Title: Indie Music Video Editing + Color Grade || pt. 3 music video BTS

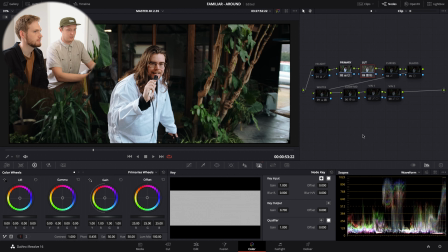(7:16)
people in a lot of scenarios. And I didn't do it perfectly. There will be more LUTs coming, by the way, but a lot of it is kind of shaping, like you said, like you kind of, a lot of work in the HSL tab was done and a lot of like general kind of like color shape.
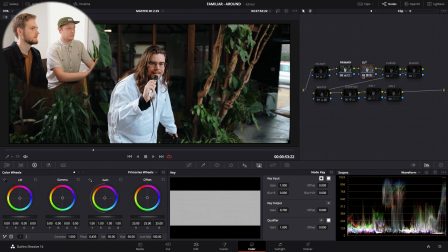(7:34)
So yeah, when you turn that on and off, all like what you'll see is some hsl happening in kind of your brown tones on the wall and your greens a little bit of skin work so from yeah from the maker of the lot that's that's kind of what's going on here and turning
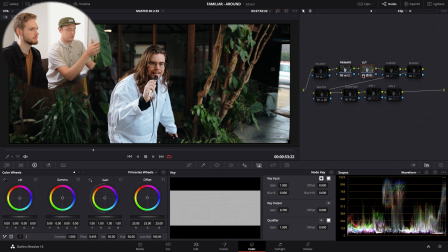(7:51)
it down a little bit is helpful to just yeah provide shape without completing or overdoing it right out of the gate right and so then from there this is i actually went to this first node and this is kind of a trick that I learned so I noticed that his skin right here
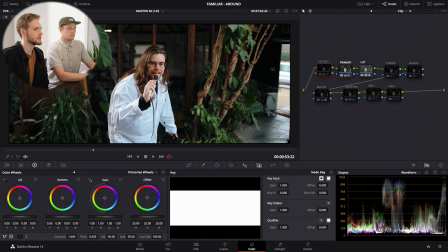(8:08)
is looking a little hot and as well as the suit we're kind of getting pretty high up here
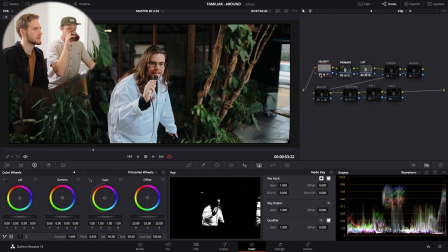(8:14)
on the waveform and so basically I've got this node all
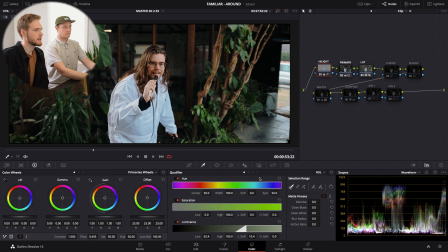(8:19)
that's going on is within our qualifier we've qualified just the brightest parts of the image and then over here we have brought the highlight down by negative 65 and so basically this is just kind of taking some of the sting
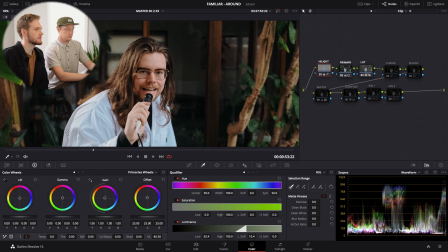(8:36)
off his skin right here and the brightest parts of our image so if you hit shift h
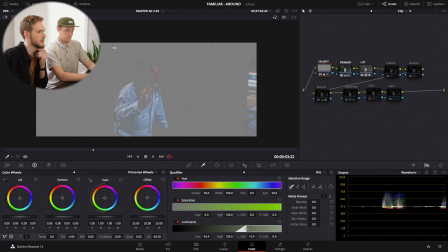(8:43)
this shows you what exactly i'm selecting and so i think i i wanted to bring this down until i started to just grab the parts of his skin that felt a little too bright for me and you can see we're grabbing also kind of the specular highlights
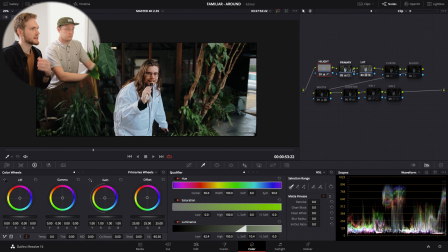(9:00)
off here in the corner but basically that is letting us keep our exposure up and make the image feel bright but not lose information and we did this on node one so that from the get-go we are reducing our information before we were cranking our game right
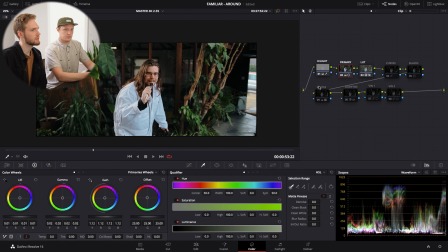(9:20)
so trying to keep everything contained yeah if we would have done this afterwards or later in the node structure that's gonna they're gonna be dealing with information loss right so technically you did the gain first you lifted the gain first yeah because you you did that first as in like you showed up in your color
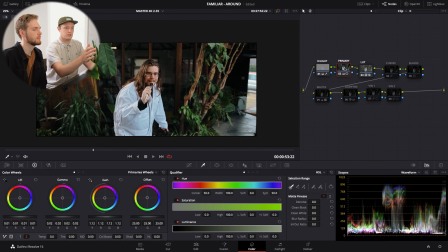(9:39)
tab and did that but then you noticed this is bad so instead of dialing back your gain on the node following yeah you went one before brought it down so now that gain yep that's being brought up there is
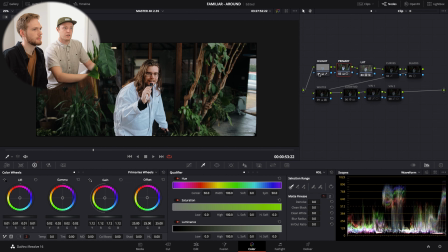(9:55)
a more compressed yep okay so yeah then from here what happens yeah okay so next we have this node called curves basically this is just show you it on and off this is kind of massaging the colors ever so slightly
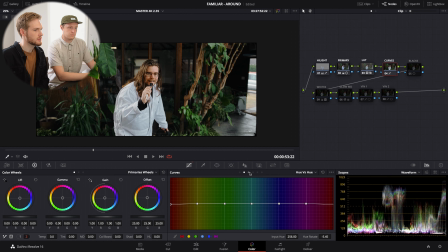(10:11)
just using hsl and so in here we've got just a little dot bringing
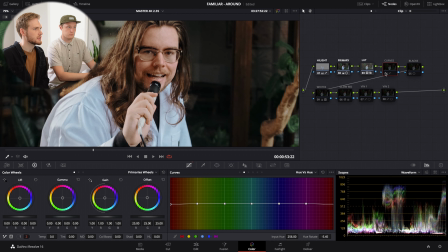(10:18)
our skin just a little more towards green and we have some saturation changes and so basically i noticed the suit
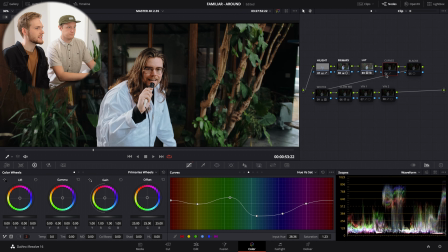(10:30)
was looking a little blue and we don't have a ton of true blues in the video we're not dealing
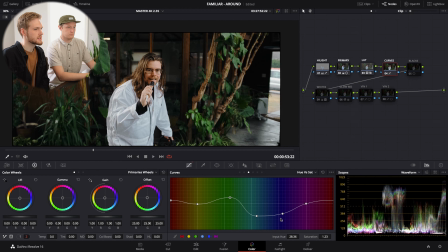(10:36)
with a sky or anything that's really that blue and so i went ahead and desaturated our blues pushed our greens a little bit to make the the trees or the the leaves pop a little bit and then same thing with skin um a little bit of pop in the skin so this is
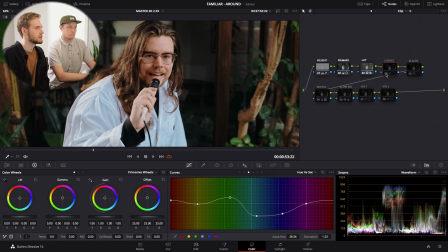(10:53)
subtle but it's just making all the difference in making our image feel more
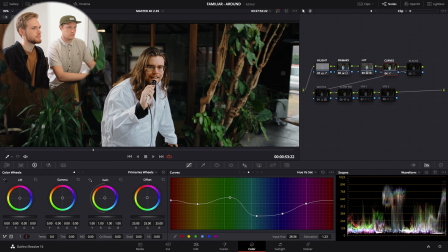(10:59)
consistent um yeah overall that's good so then yeah let's just
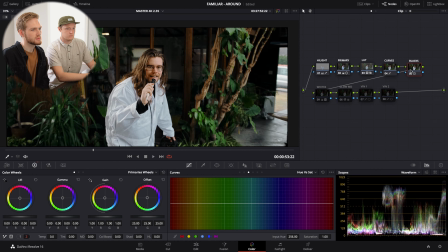(11:05)
keep going so then here we've got this one called blacks and basically from our lift gamut gain earlier we're looking down on the waveform we're looking a little hot